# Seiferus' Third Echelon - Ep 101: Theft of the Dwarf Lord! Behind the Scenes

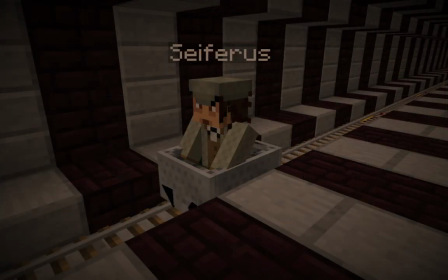So you remember that as the recording begins, I'm heading down the rail line, an example sitting in the security room,
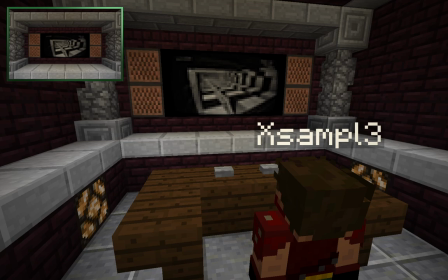simply staring at the wall, which is displaying the image of the entryway. Before too long, I hop out of the minecart to head towards the vault.
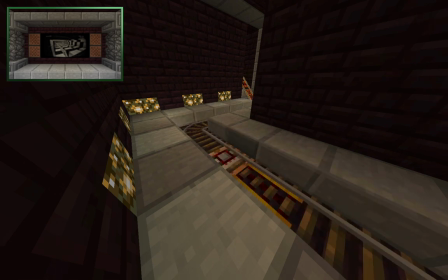But the minecart continues down to the track underneath, where it runs over a detector rail which switches the screen to the 8-camera multi-feed.
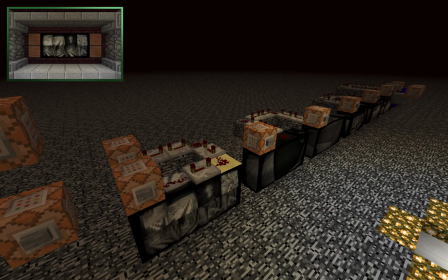This is the image that we're going to be looking at once we're done talking at the vault and head back down to this portion of Example's netherbase.
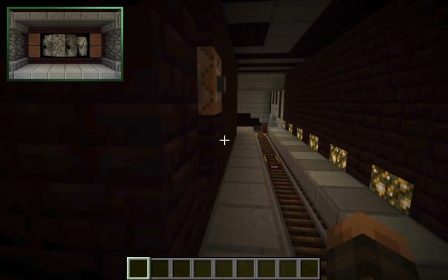The next feed change occurs when Example heads to the back room to swap the tapes, and as we've discussed earlier,
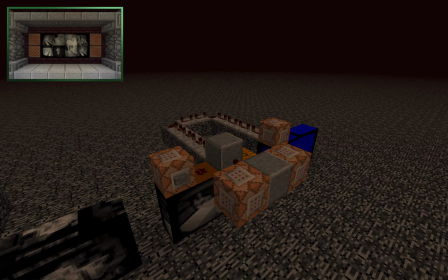when he hits the button to open the door, he's also activating that command block,
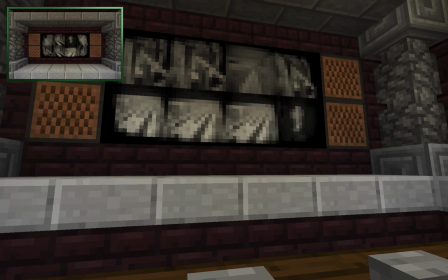which then changes the feed in the security room to the image of the back room before I'm then teleported back there to record that portion live,
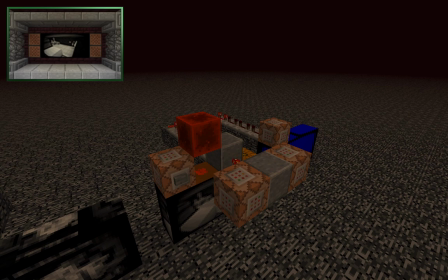and And after a small delay, the image in the security room then changes again, this time to the blue screen.
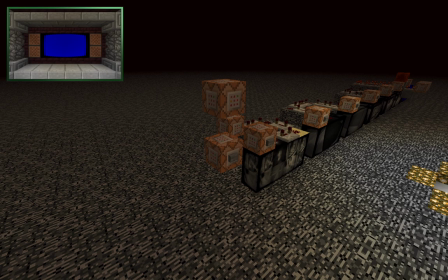Keep in mind that the button Example hits after he's done swapping the tapes, which activates the command blocks to send me back into the security room and switch me back into survival mode,
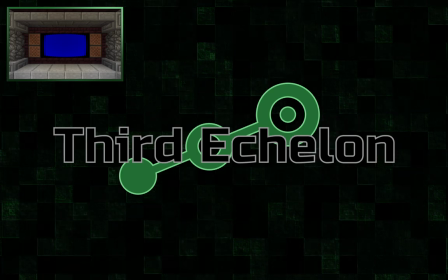is the only button that Example hits in this entire recording that is not specifically designed to swap what's being shown
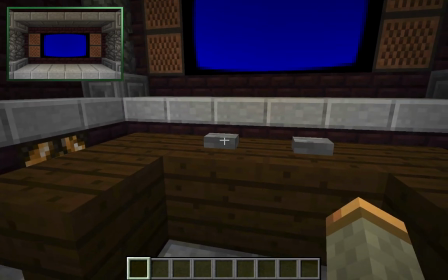in the security feed. The last two command blocks which trigger a feed change are hidden underneath the buttons on the desk in the security room.
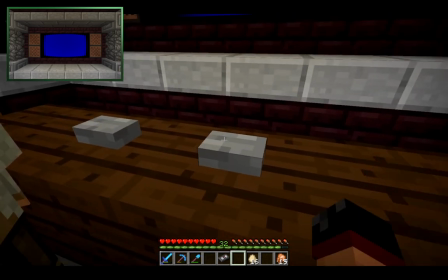When Example comes back after the tape's loaded, he hits the button on the right, which changes the feed to the beginning image of the vault.
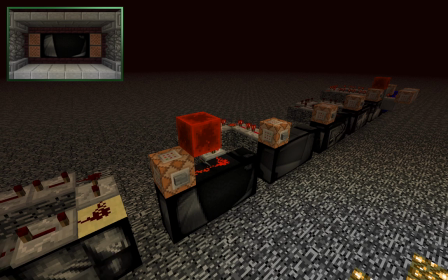Then after a small delay, that image changes to the ending image of the vault.
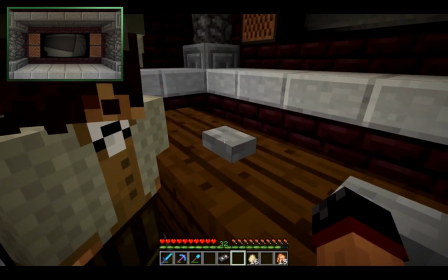This is when I then ask Example if there's another angle, and he presses the button on the left, activating the final command block,
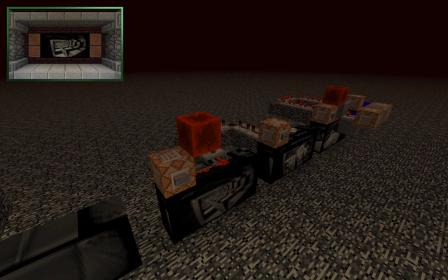which changes the image on the screen back to the same entry image we used at the beginning of the recording, before going on a small delay and switching finally to the ending image where we see Humphrey.
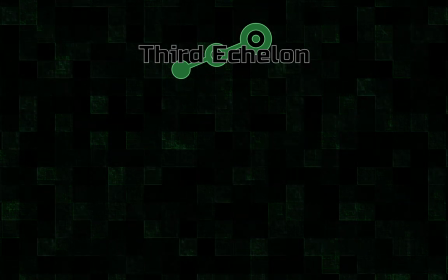After we were done recording this portion, Example and I had to record the audio for the pre-rendered sequences that contained Humphrey in the vault and the entryway.
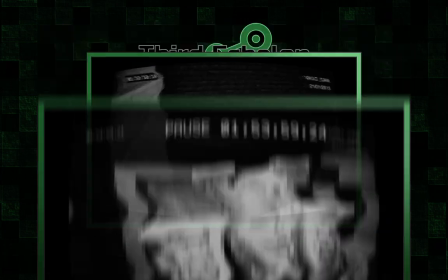The entryway sequence was very simple, we pretty much nailed it on the first shot. But the vault sequence was a lot longer and a lot more complicated.
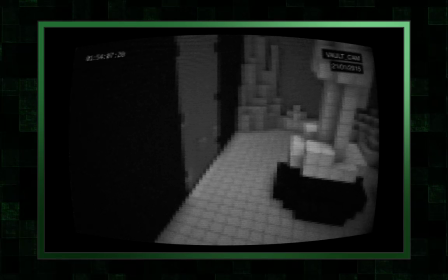Example and I basically ad-libbed our discussion over Skype while watching the pre-rendered version of the video, and we recorded probably four or five different takes.
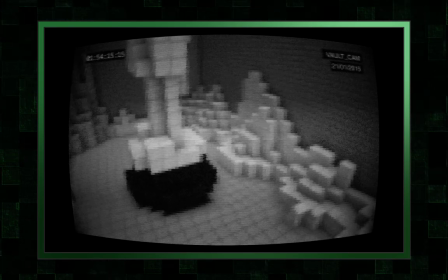Then when we were done, I took those takes and I tried to cut different bits of audio together to formulate a coherent
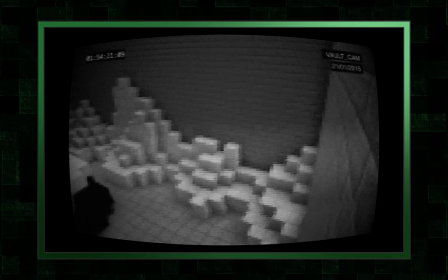piece of dialogue between us that covered the enormously long vault sequence.
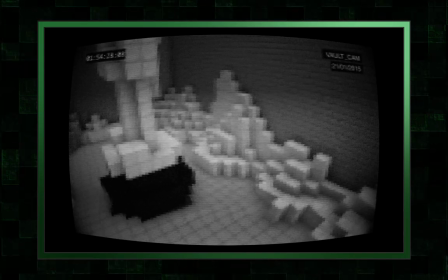The most difficult portions to fill were when the camera would pan back to the left and Humphrey would be off screen for a good 30 to 45 seconds.
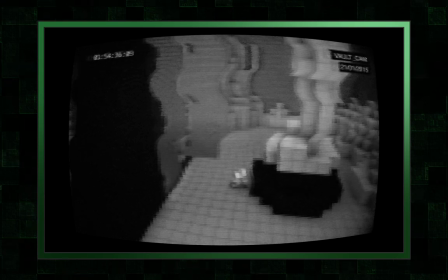That left a large portion of dead air where Example and I had no idea what to say to keep it interesting without being repetitive.
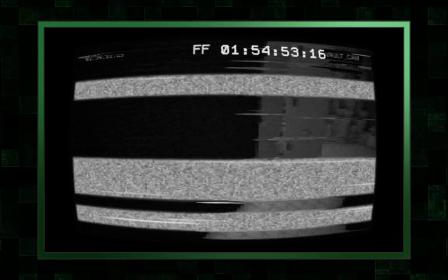So this is when I decided that it would be a good idea to just simply have us fast forward through that portion so we could get back to the part where we see Humphrey and keep things flowing.
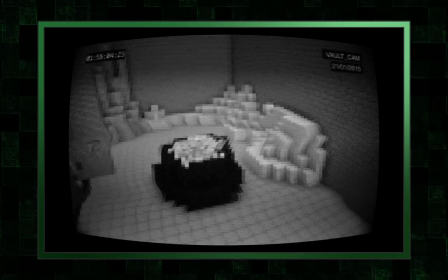The other portion that gave us some trouble was when the camera pans to the right and holds at the moment where Humphrey's breaking down the blocks and throwing them into the pile.
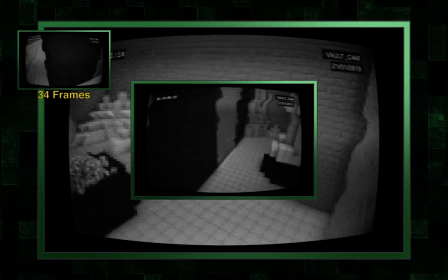Now, I hadn't really realized it until I had already gone to all the trouble of tracking this footage,
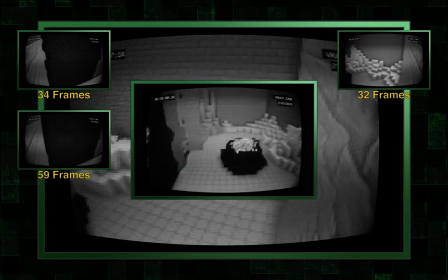but the delay that holds here is significantly longer than all the other camera passes back and forth.
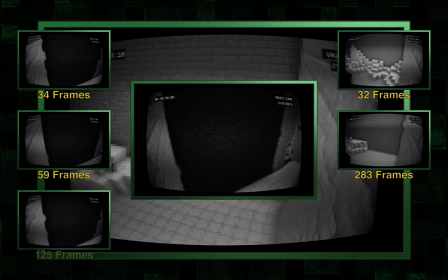So essentially what we've got here is a similar problem to what we were able to fast forward through,
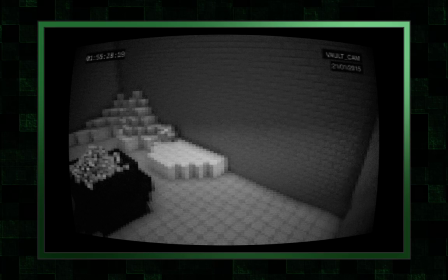except that because Humphrey's on screen, it simply doesn't make sense to have us fast forward through this portion.
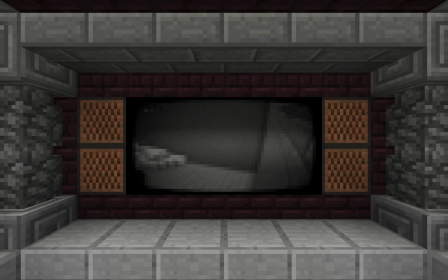So after some brainstorming and a lot of hard work, I was able to take the actual Vault security footage sequence and turn it into an animated texture so that we
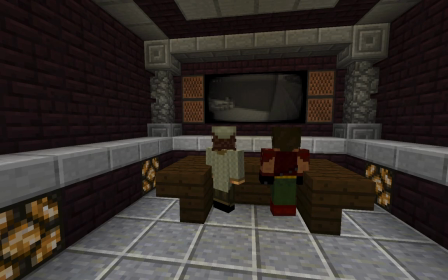could then record that and cut it in between the footage we had and shorten it without it being too noticeable.
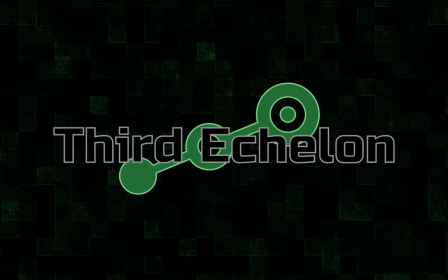And this was the final editing touch that we added in order to finish the portion of the video that takes place at Example's nether base. Now for a long time I had planned on ending episode 100 to the point where Example and I are discussing the prospects of getting a group together to find out what's been going on at the end.
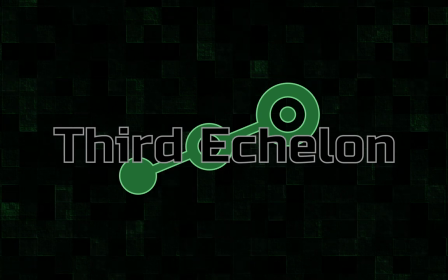But once I had rendered everything that was done up to that point and had a chance to sit back and watch it, the ending felt a bit forced. And this is when I came up with the idea of adding the portion where I tripped down the stairs.